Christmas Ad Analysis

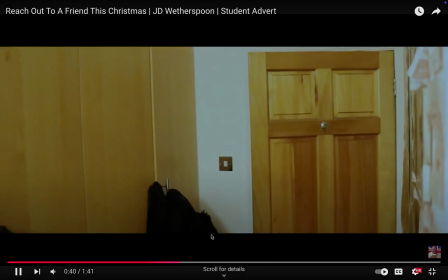We had to lift the tripod above our heads with the camera
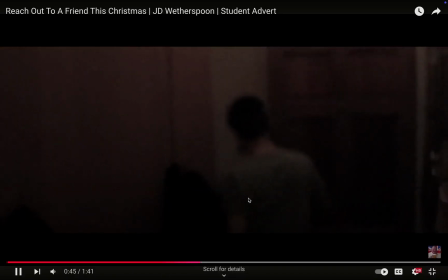to show he was going on and getting into bed, getting comfortable.
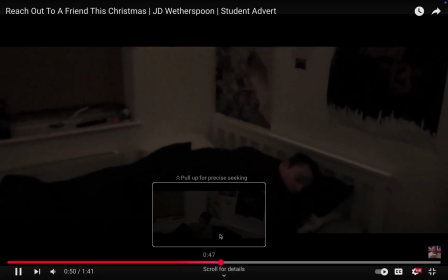And truth be told, it's a pain to film that way.
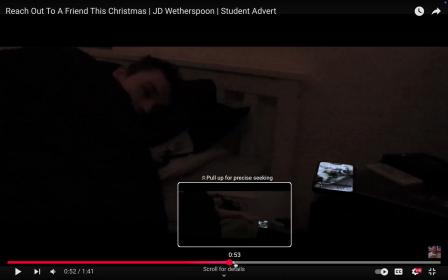The close-up was much easier because we just slap it on a tripod without needing to hold it up above our heads.
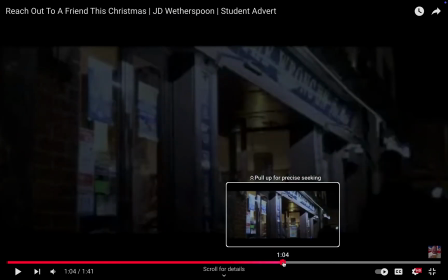But yeah, the Wetherspoons scene, we'd love to film inside of Wetherspoons.
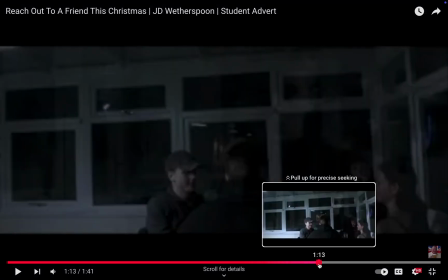My original plan for this scene actually was to shorten it down.
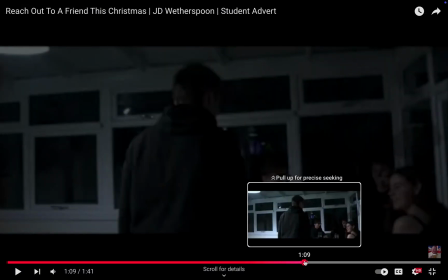Every version of a time skip, we was going to get a camera stabilizer and spin it around Scott's head.
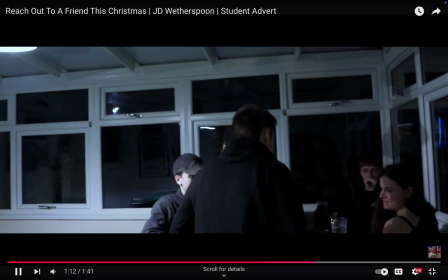So you see he's sitting down there.
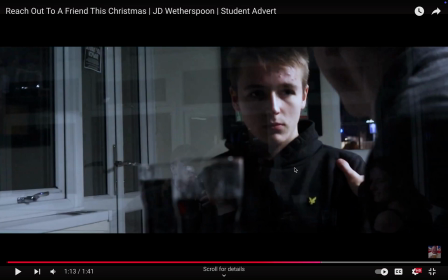Imagine as if the camera spun round in 360 degrees, and once 180 degrees behind the head, cut, new scene, and then you can see that time has passed, things have changed, and now he's doing a completely different thing.
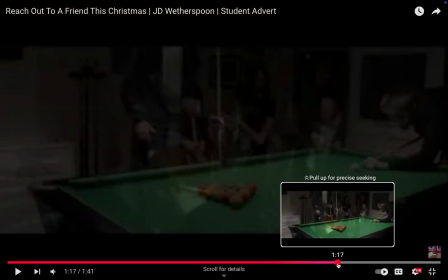That was the original goal, but it was not possible. I'm a bit devastated about it.
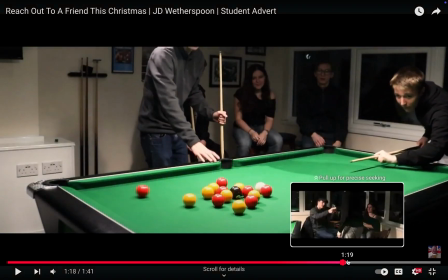I wish we could have done it, but I overall think this ad is solid. There are changes I would make, don't get me wrong.
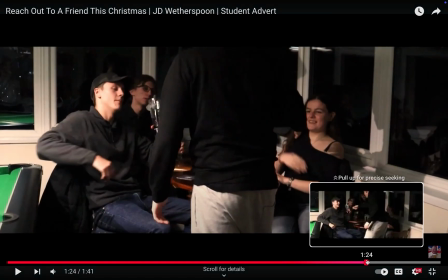For example, the Christmas shop scene, I think it would be really nice if before he decorated his house,
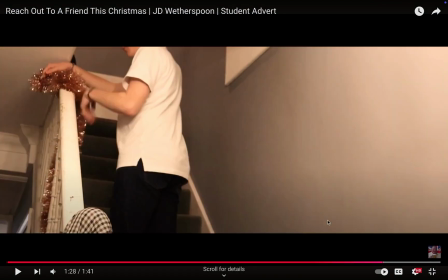there was a scene of him looking around and going, this house empty, this is boring, what can I add? Some nice decorations to spice things up, make it look nice, make it look lovely, make it feel lived in.
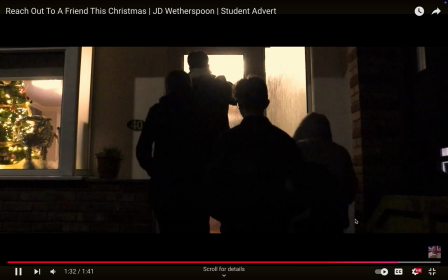I'd also wish I could have done a Christmas dinner here rather than just a big cheers.
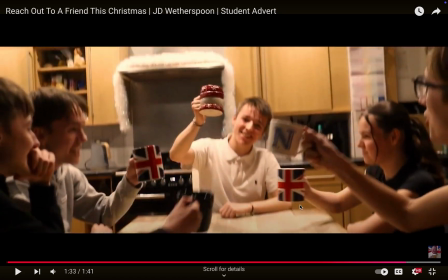But yeah, sadly,
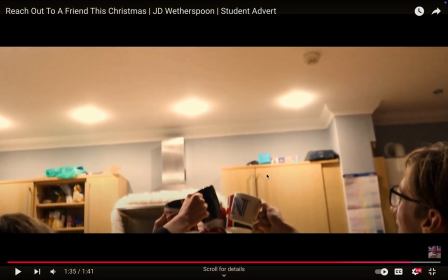Christmas dinners are expensive and take hours to make, so I couldn't do that.
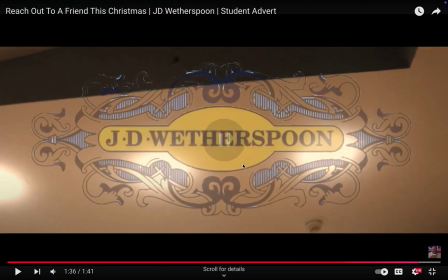But that was the original plan. I'm really happy with the editing.
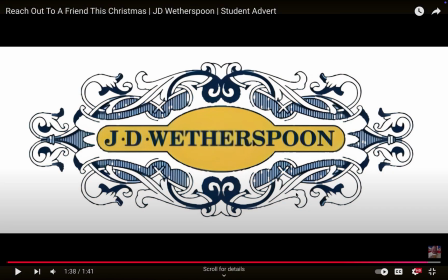I did the fade to white. and I did some of the colour correcting, but most of it was actually done by Ellis in my group, which really helped out. So that is the end of my advertisement analysis. I've just gone over everything, and attached to this will be a bullet point list of everything I've gone through.
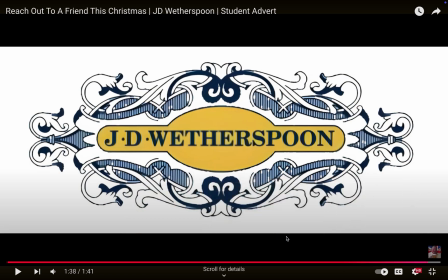So thank you very much for listening. Have a wonderful day.